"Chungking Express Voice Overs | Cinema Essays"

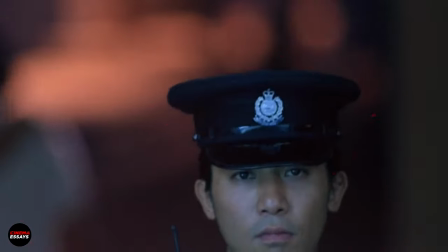The second story is about Police Officer 633 played by Tony Leung,
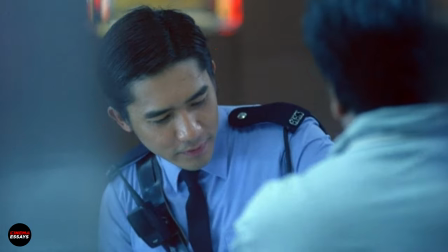which has a better voice over as the writing is more poetic by using metaphors to describe something.
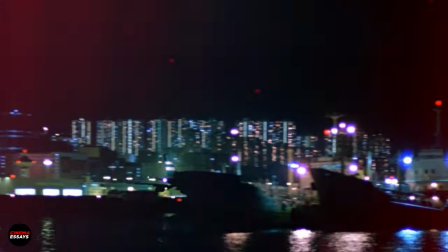However it does start with a bad narration looking at an airplane flying away.
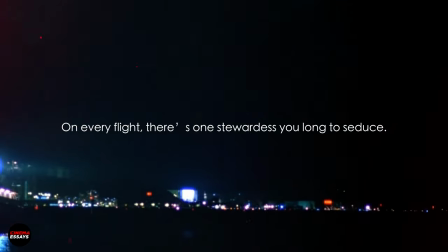On every flight, there is one stewardess you long to seduce. this time last year at
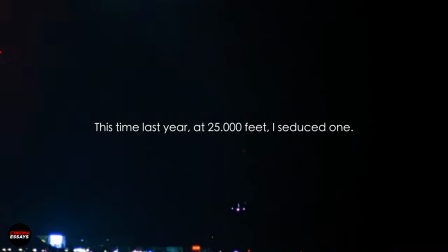25 000 feet i seduced one the purpose of this narration
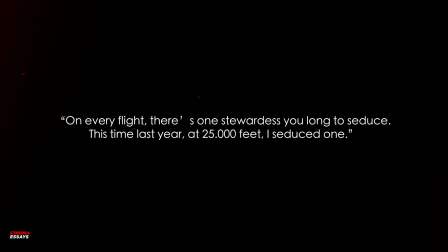is actually telling us that we're looking at a flashback in the next scene however
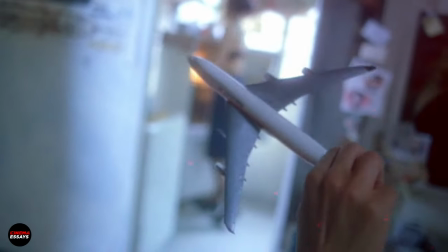it isn't really that obvious and honestly it doesn't really work that well
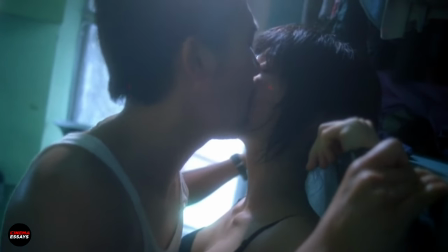and eventually the audience does pick up that we're looking at a flashback.
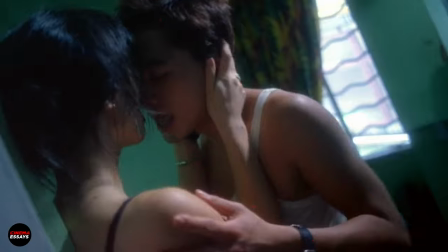After that we do get a much better narration from COP 633 who is playing with an airplane in bed.
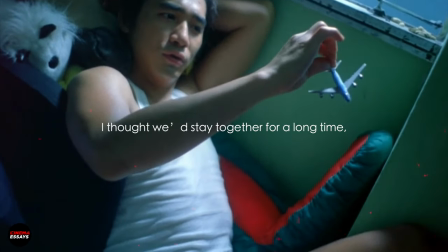I thought we'd stay together for a long time. Like an airplane with a full tank.
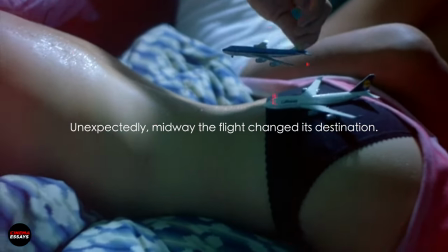Able to fly far away. Unexpectedly midway the flight changed its destination.
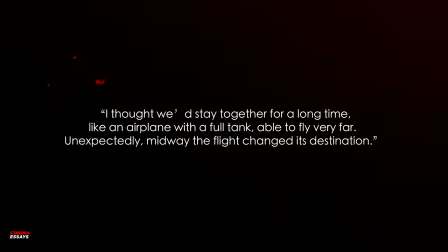It's such a poetic way using a metaphor to say that the stewardess will eventually break up with him for someone else.
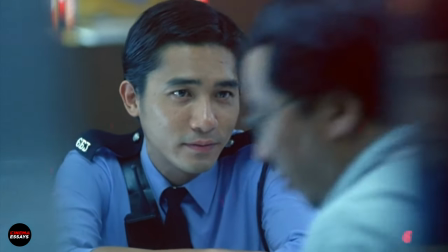Though it is a spoiler but the scene before this all with the
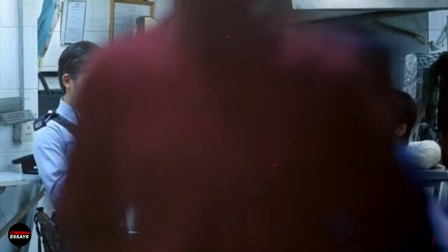chef salad already actually eludes us or informs us that they would break up.
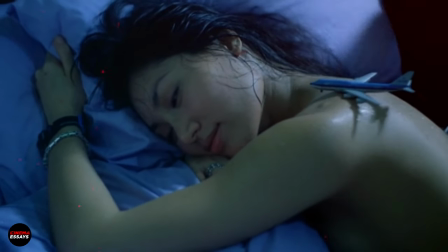But without the voiceover we still see the doubt on the face of the stewardess.
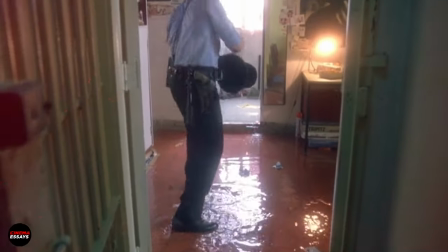And now to the flooded house scene which has a very nice monologue.
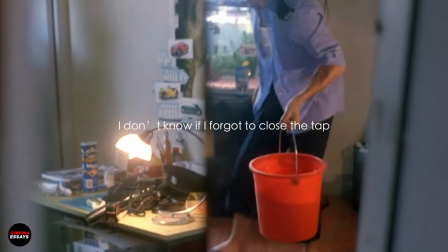I don't know if I forgot to close the tab or if the home got more emotional.
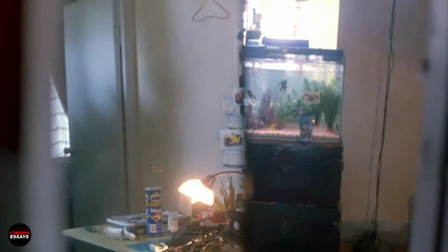I thought it would be the strongest, but it cried the hardest. If one person cries, you just need to give them a pack of tissues.
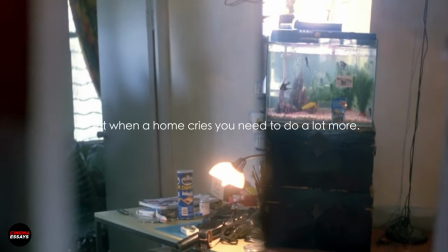But when a home cries, you need to do a lot more work.
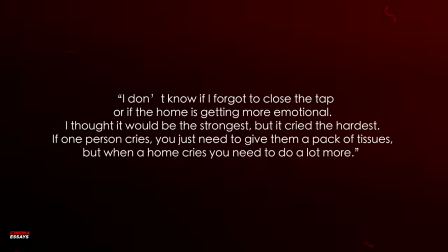This is also quite poetic as the home is a reflection of himself still missing the stewardess and crying inside.
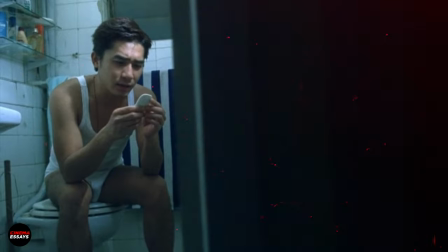It's a callback to a previous scene where cop 633 is talking to different objects in his home
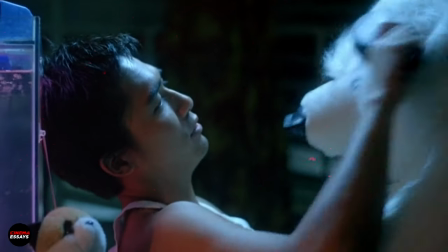which he is trying to cheer up while while he's actually trying to cheer himself up with what he's saying.
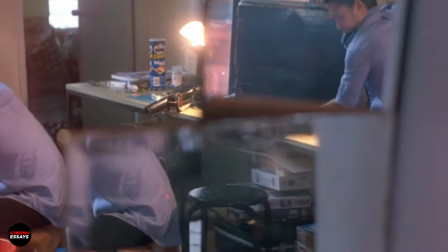Even without the voice-over, this still is an interesting scene of someone dealing with a flooded home.
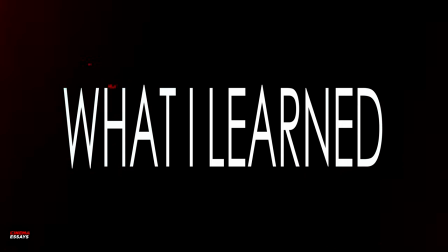And now to what I've learned from analyzing voice-overs in Chungking Express.
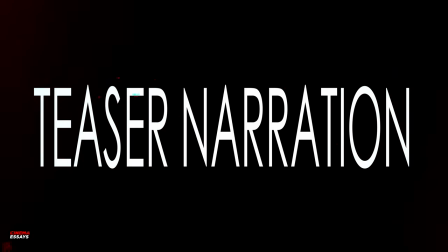Tease the audience with what is going to happen at the start of the story with a narration.
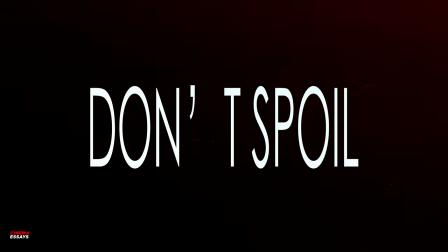But try not to spoil the moment right after the narration. Have footage under the voiceover that tells you a story.
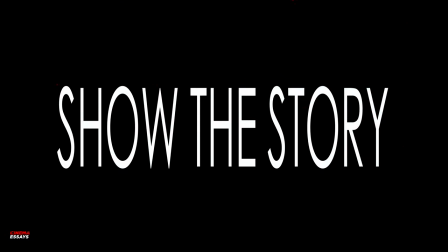Even if people don't understand the voiceover, the image can still be clear what's going to happen.
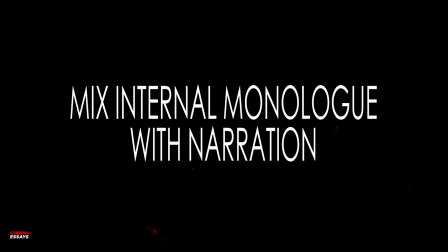Start your narration as if it's an internal monologue that is connected to what you see on the screen. But end it with information that's only known by the narration. Make the voiceovers poetic, romantic and try to be creative with your wording.
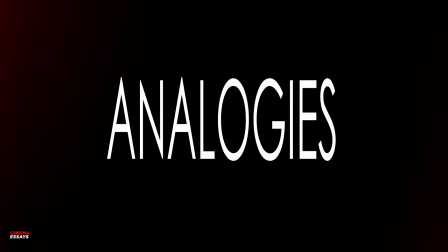Make use of metaphors and analogies so it's more interesting than saying it straight forward.
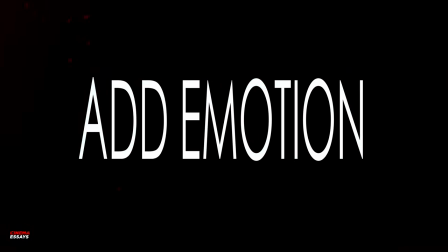Most important is write voiceovers that add emotion or purpose to the storyline.
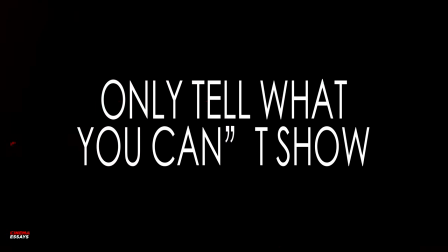Only tell something if it's impossible or difficult to show.
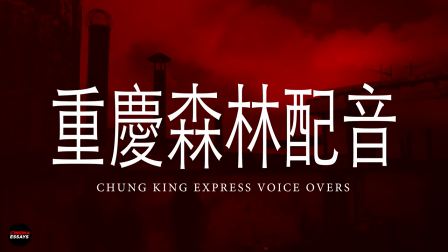My name is Xiong Da and this was my cinema essay about Xiong King Espres voiceovers.